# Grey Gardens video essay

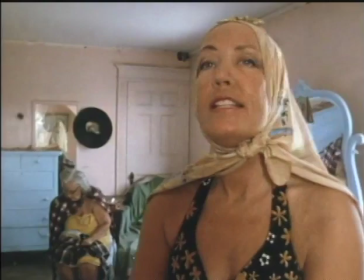239s
This gentleman, Collard, who apparently proposed to Little Edie through the window,
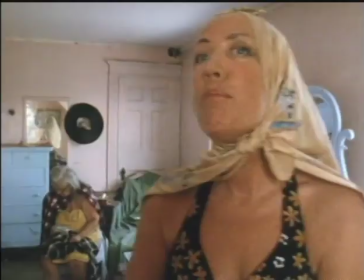244s
according to the commentary track, the Maisels, they tracked down this person because they needed to get a release for him since he was being discussed.
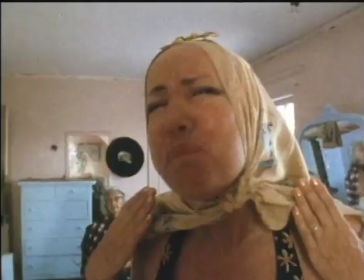251s
In talking to this guy, he found out that he was just this visiting salesman who was just there for all of 15 minutes.
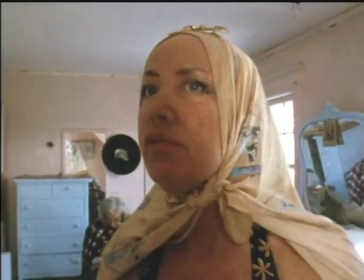257s
And he leaves, and then he becomes part of the lore of little Edie's tragic courtship experience.
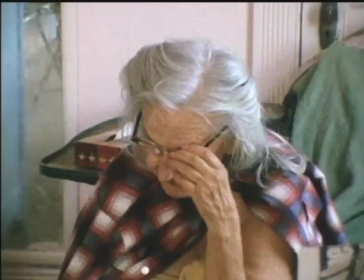267s Edie, if you're a father, you're going to eat your maternity grave! You say, my God, Edie!
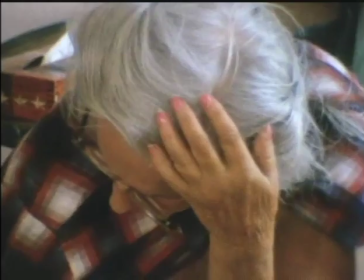272s
Apparently, this scene happened early in the production.
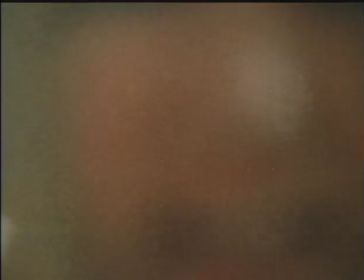275s
Yeah, in the research you pulled up, someone's complaining about that on ethical grounds, which strikes me as frankly, like, just honestly uninformed.
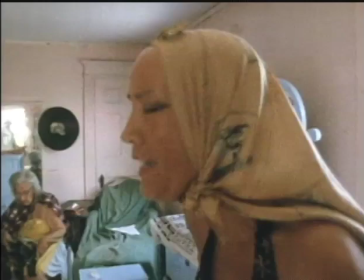283s
You know, like... Yeah. Certainly neither the first nor the last documentary to read a chronological sequence for dramatic topics.
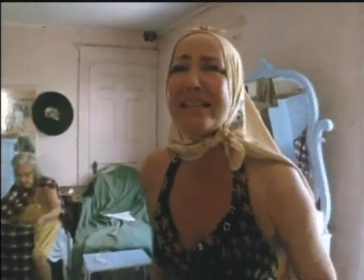288s
You cannot treat this film in strict linear chronological terms.
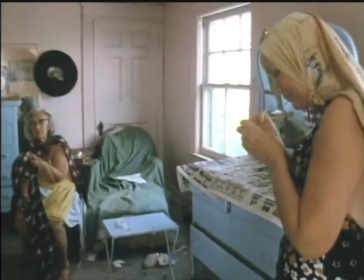293s
Point being that it illuminates something, and it's not like something happened, like someone died.
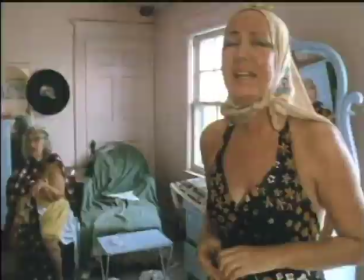299s
There's no reason to adhere to chronology here.
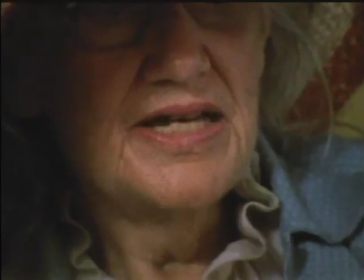304s
That was another thing that's great about the Maisels, is that they were actually going to make a movie out of the footage they had, that they weren't going to call up people and ask them to talk about it,
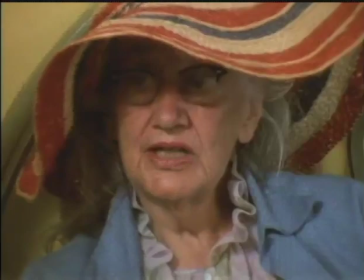312s
because that would only complicate the issue. This is a two-person POV movie, arguably three, with the Maisels.
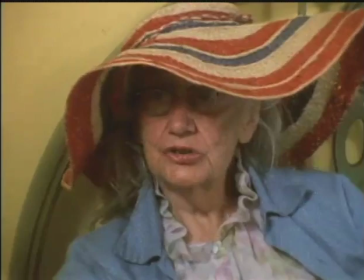317s
And it's almost like factual verification is besides the point. The point is really the mental, the psychological realm in which these two people live,
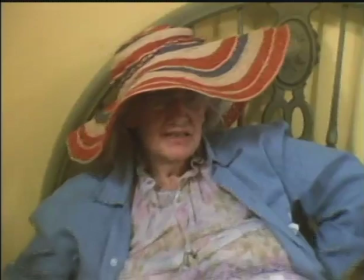326s
allowing the audience to kind of experience the blend of fantasy and
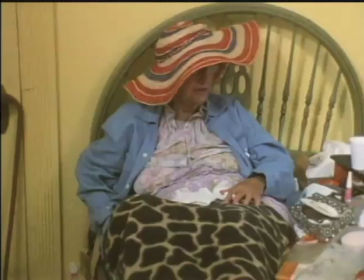332s
dreams and disappointments that these people have just kind of ensconced themselves within.
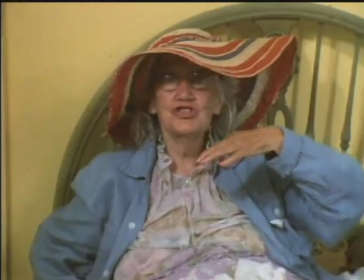338s We can raise a family! A girl for you, a boy for me.
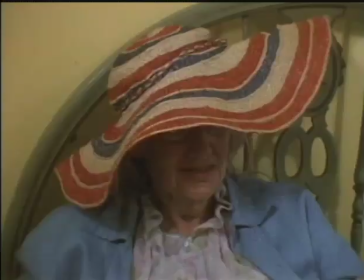345s Oh, can't you see how happy we could be?
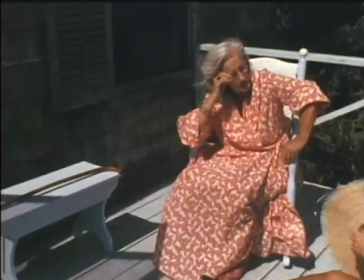353s I may need David's hand to get up. You have it.
I think we have a sympathetic amplification of the
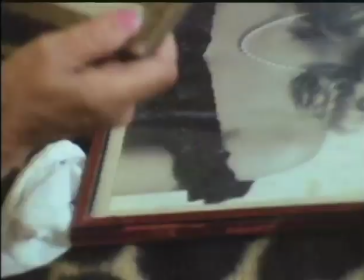361s
emotions that the Beals consciously or not present to the Maisels for scrutiny.
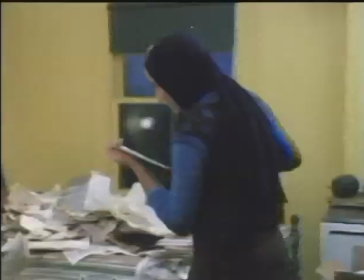366s
Towards the beginning, there is a very dramatic zoom in on a portrait of Big E.D.
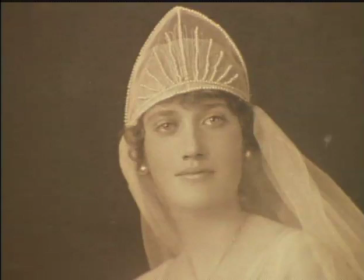372s
at a really crucial moment. and obviously that is not footage that they took right at the second that she was talking about what she looked like,
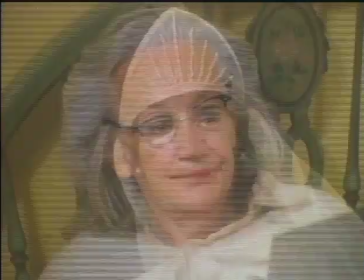378s
but there's a sympathetic accent where they're willing to make their story even more dramatic than it is.
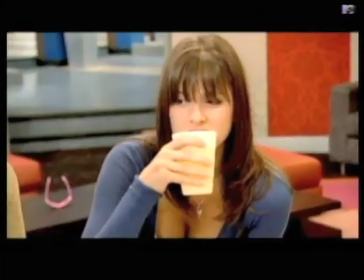385s You were the one with the boyfriend. You're the one who cheated on him with the guy. I don't give a f***.
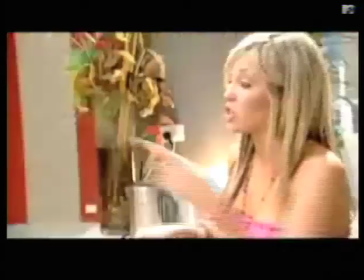390s
Reality TV, especially lately, because MTV has been pushing this further and further, it's terrible.
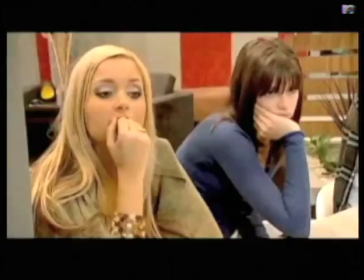396s
I mean, it uses really god-awful music cues and disingenuous musical editing.
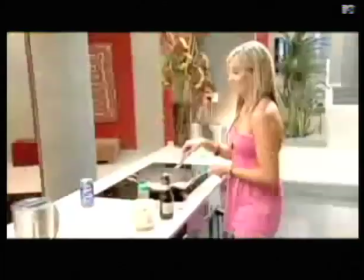401s Talk to your boyfriend. Enough.
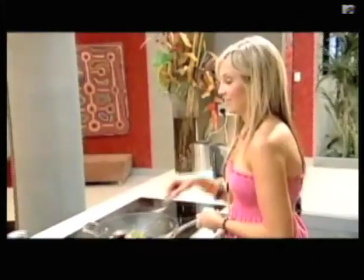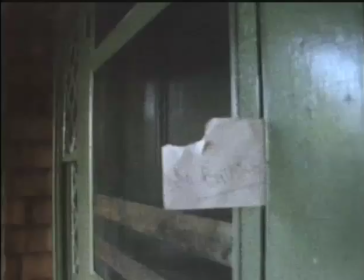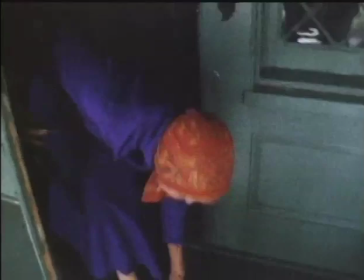413s
If nothing else, the Beals are allowed to define their own level of dramatic comfort. There's very little outside cueing.
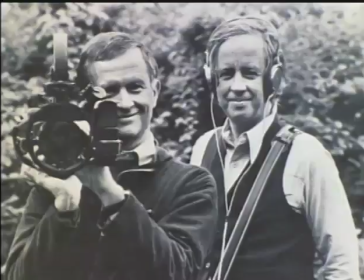424s
And the Maisels make sure to remind you just about every five minutes that they're participants and that they may or may not be coaxing these people,
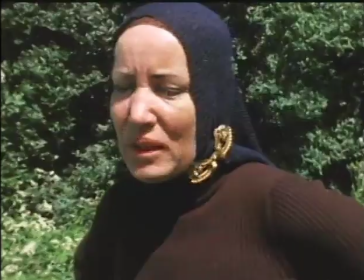432s
and that there's obviously some kind of off-camera relationship that's never going to be deciphered.
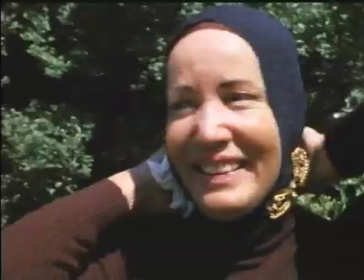437s Well, Al, you're still... Mother says you're very concerned.
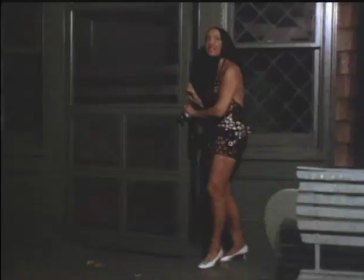444s Do you think I'm gonna look funny dancing? No. I do terrific dances.
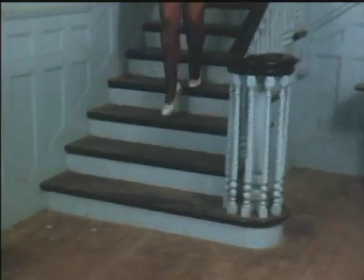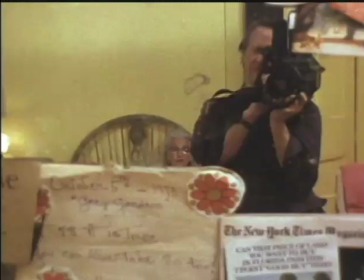457s
The Maisels indict themselves every five... Or not even indict themselves, they just remind you. They make a very conscious effort, and it's part of the editing.
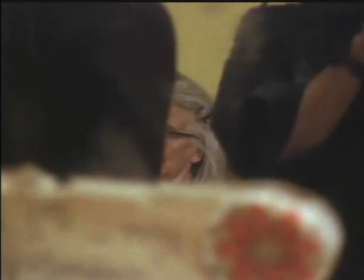464s
I don't know. It really comes down to how much credit you want to give to a self-reflexive shot.
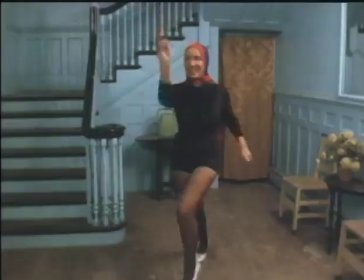472s I'm just getting out what you call. Now, look, you're wasting, you're wasting that thing on this, because it's just nuts.
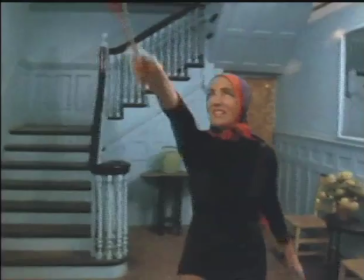479s
The vibe I get is that they are very self-conscious because they absolutely believe in the interpretation they put on film.